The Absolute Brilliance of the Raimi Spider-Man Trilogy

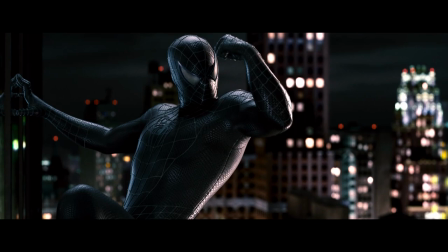It's not about Spidey being black and being stronger, although the suit does look so good, it's so fucking good, because holy shit, it's so good.
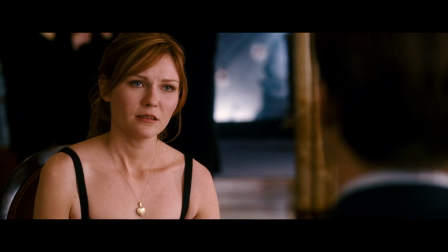But it's just fuel to the fire of the problems that were already starting with Peter and MJ and Harry.
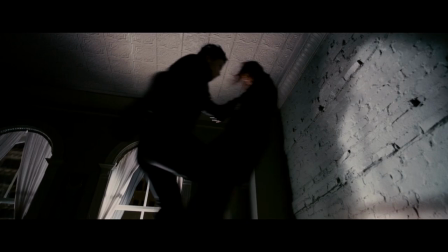Speaking of, he's remembered he's a bad guy again. That didn't take very long. He kidnaps MJ and forces her to break up with Peter.
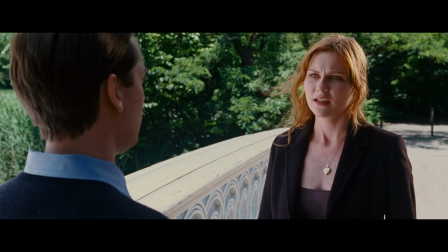And there's this scene where Peter and MJ are on this bridge and she breaks up with him, and everyone loves to meme it and go,
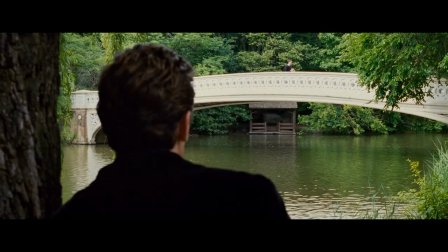"Arr, why wouldn't you say, hey, Peter, Harry's over there," and he remembers everything and he's forcing me to say this.
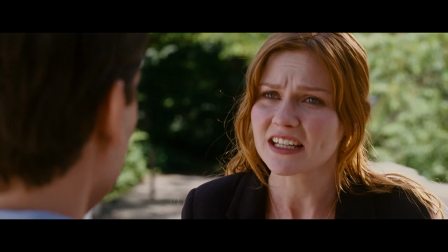If that's what you think, I don't think you were paying attention to the film.
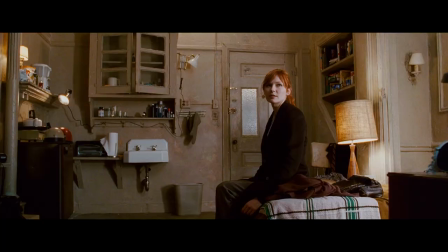She's breaking up with him here, yes, partially because she's being forced to, but mostly because she wants to.
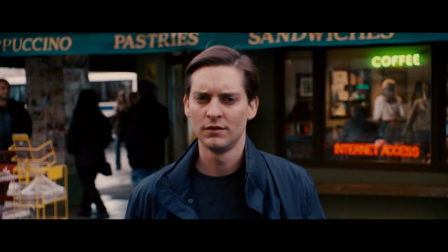Peter wasn't there for her. He didn't listen. He became selfish. He couldn't be the support Mary Jane needed.
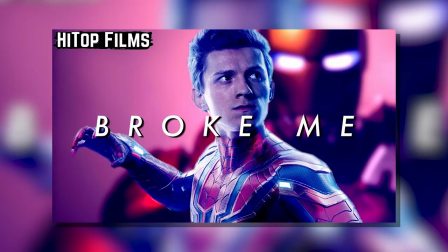And what does this rejection do to him? It breaks him.
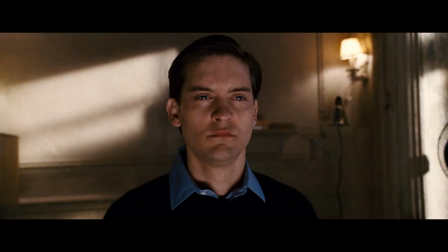This is where, led on by the symbiote, he begins to spiral and spiral downwards and lose himself more and more.
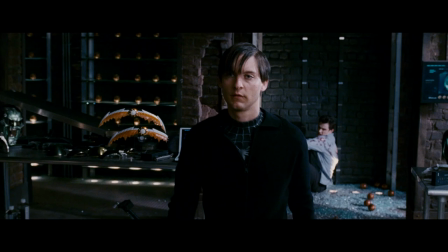Firstly, he goes and fights Harry, his best friend, directly. With no remorse, he does this.
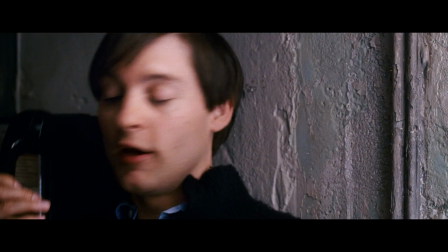Oof. And then we get this film's montage. I kind of like it. Hear me out.
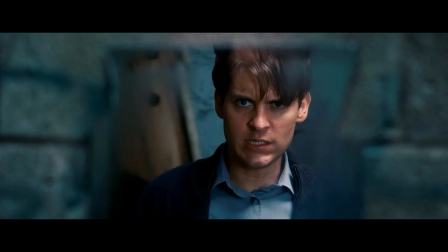This is the part of the movie people always say is the most cringe. And I think that's the point.
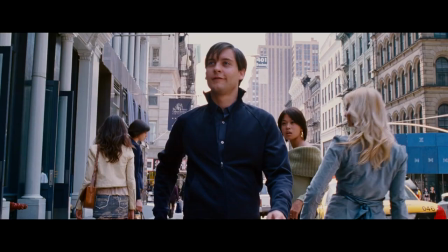The hair is stupid, the eyeliner is stupid, the dance is stupid, but it's supposed to be.
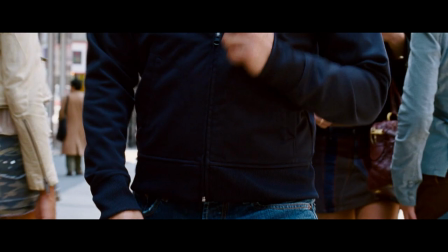We're supposed to be laughing at Peter, who is reveling in his ego and new persona. I love the part where he's got his feet on Jameson's desk.
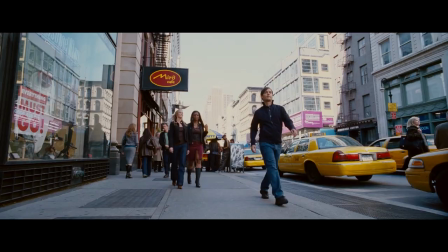I love the finger guns. I love...
I'm gonna put some dirt in your eye.
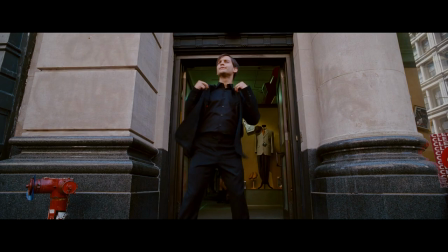I think why this montage doesn't work as well as, say, the raindrops one from Spider-Man 2 is because it's not very consistent with its idea.
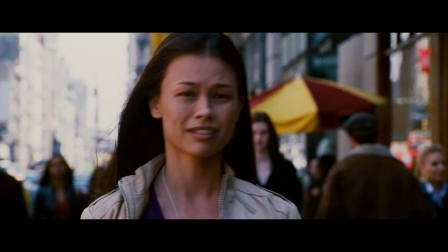Like, we're supposed to think that Peter is a loser and it's a funny scene, and this is supported by mostly everyone giving him disgusted looks as he walks down the street.
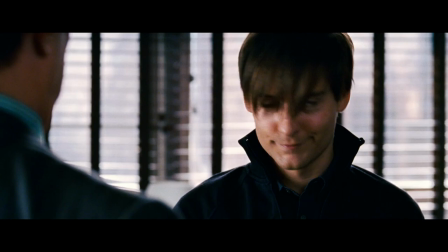But then some of the girls are really into it, and it's just like this weird mixed messaging. Are we supposed to laugh or think he is hot?
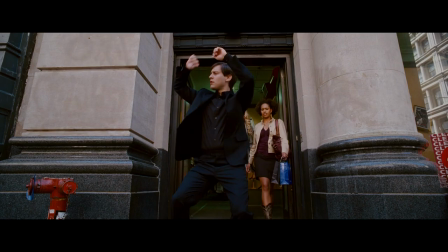I think that's why there's a lot of confusion over this part, and if it doesn't work for you, I totally get it. Huh?
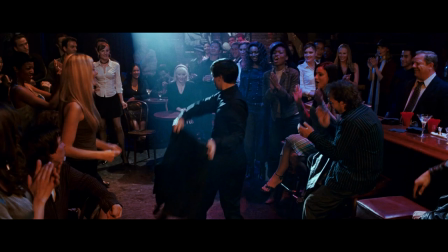But I will not excuse people who don't like the jazz scene. This shit fucking slaps!
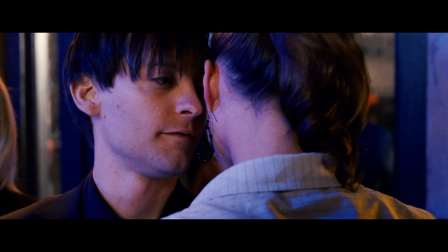I mean, how can you not love a scene that starts out with this nerdy fucking loser going, "Find us some shade."
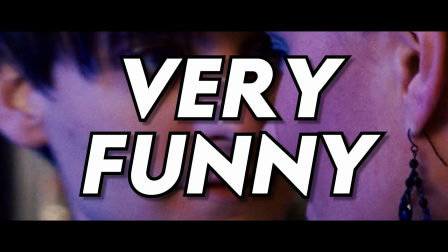Like, that is so funny. Not on purpose, but very funny. Like, I get that this dance is silly or whatever, even if I secretly kind of liked it.
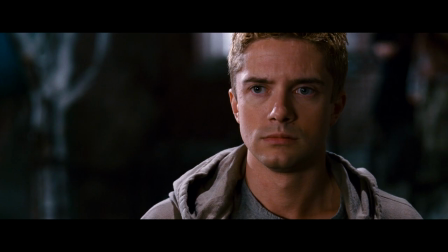But why the scene works is, again, because it's all about the characters. Peter is a dick.
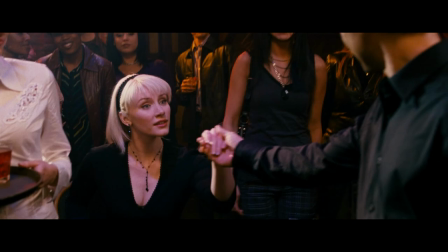He only takes Gwen to rub it further into Eddie that he's above him, and more importantly, to show off in front of Mary Jane.
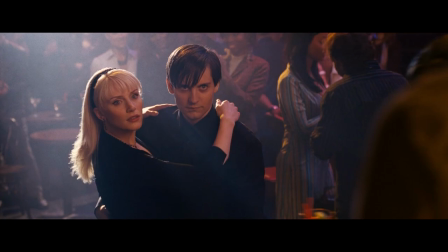In her place of work, he shows up with a new hot girl, does his whole performance just to make her jealous.
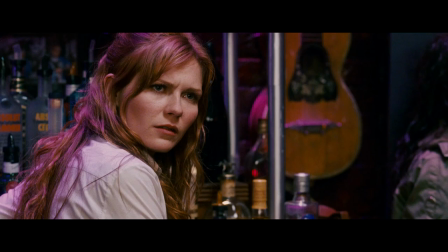Like, what a dick. Luckily, Gwen wakes up to it and leaves him. Something begins to click with Peter, but the gears aren't all turning yet.
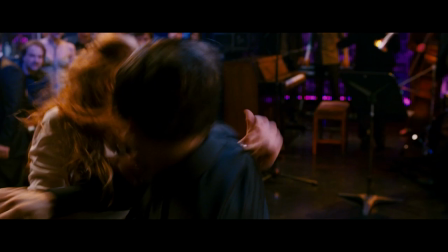He tries to talk to Mary Jane, but is refused. He begins to tussle with the guys and push them off, and then...
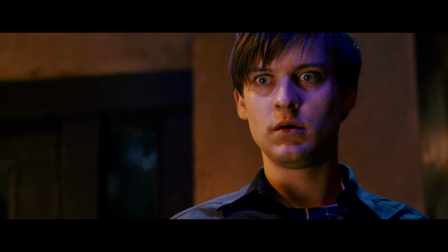Peter, stop it!
Holy shit. This moment always hits really hard. Sorry. But it's such a serious moment juxtaposed after this ridiculously goofy scene, and that's why I think it works.
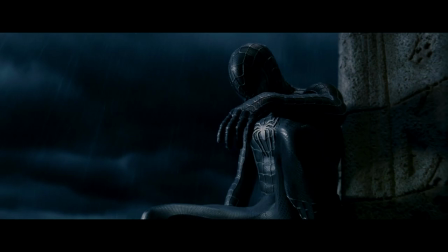You can see it in Peter's face. He's finally snapped and realized he's stuffed up. The damage is done.
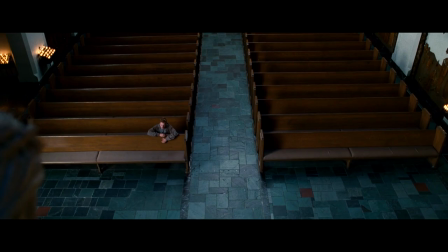We get this beautiful shot of Spidey on the church top. And at Peter's lowest, guess who else is also at their lowest?
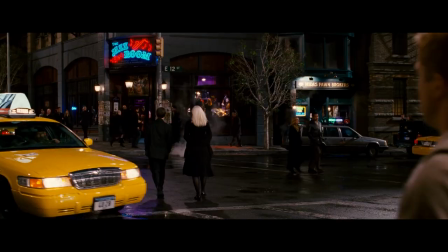Eddie Brock. This madman, after being humiliated professionally and personally, comes to church after being told to, "You want forgiveness?
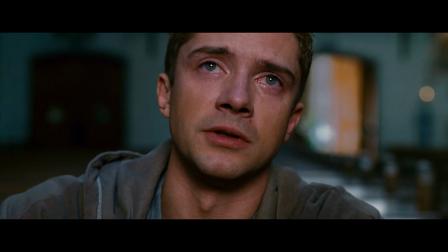Get religion." And the madman asks God, "I want you to kill Peter Parker."
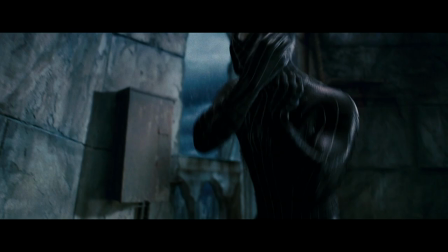Well, his wish is granted, because just at the same time, Peter is trying to get rid of the symbiote. I've always loved how the echoes of the bell are what causes it to come off of Peter,
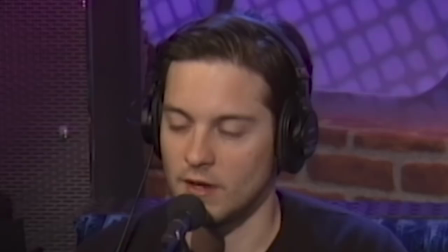and how it screams out of his body. It begins to drip down onto Eddie, and then we cut back to Peter, and that is not Tobey Maguire.
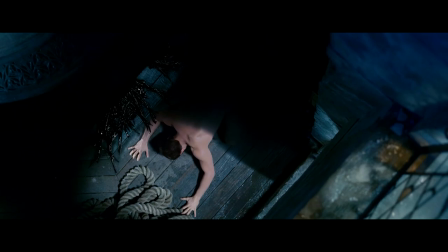Apparently he didn't get fit for this film, and look, not to be rude, but you can kind of tell.
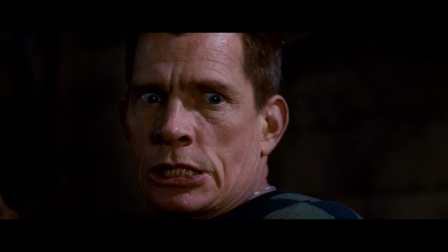But also, I love the idea that with no clothes, Peter had to just swing home in the nude. Anyways, remember how I said there was too much in this film?
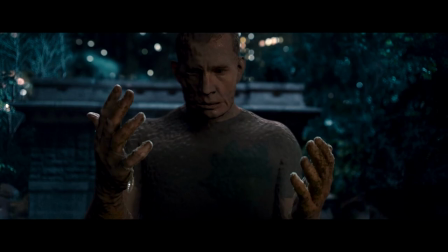Well, we had the new gob, Peter and MJ's relationship, Aunt May's in there, and then there's Harry's 5-second amnesia, then there's the Sandman, and then there's Eddie and Venom, and then there's other things too,
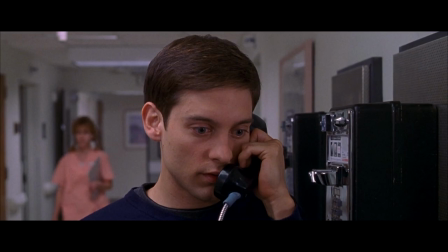and it's just like, ugh! The film mostly does a good job of holding everything in, but it just kind of falls over the end when the finale starts.
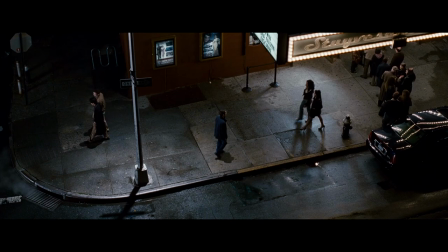In the last two films, the finale came out organically and with a great build-up.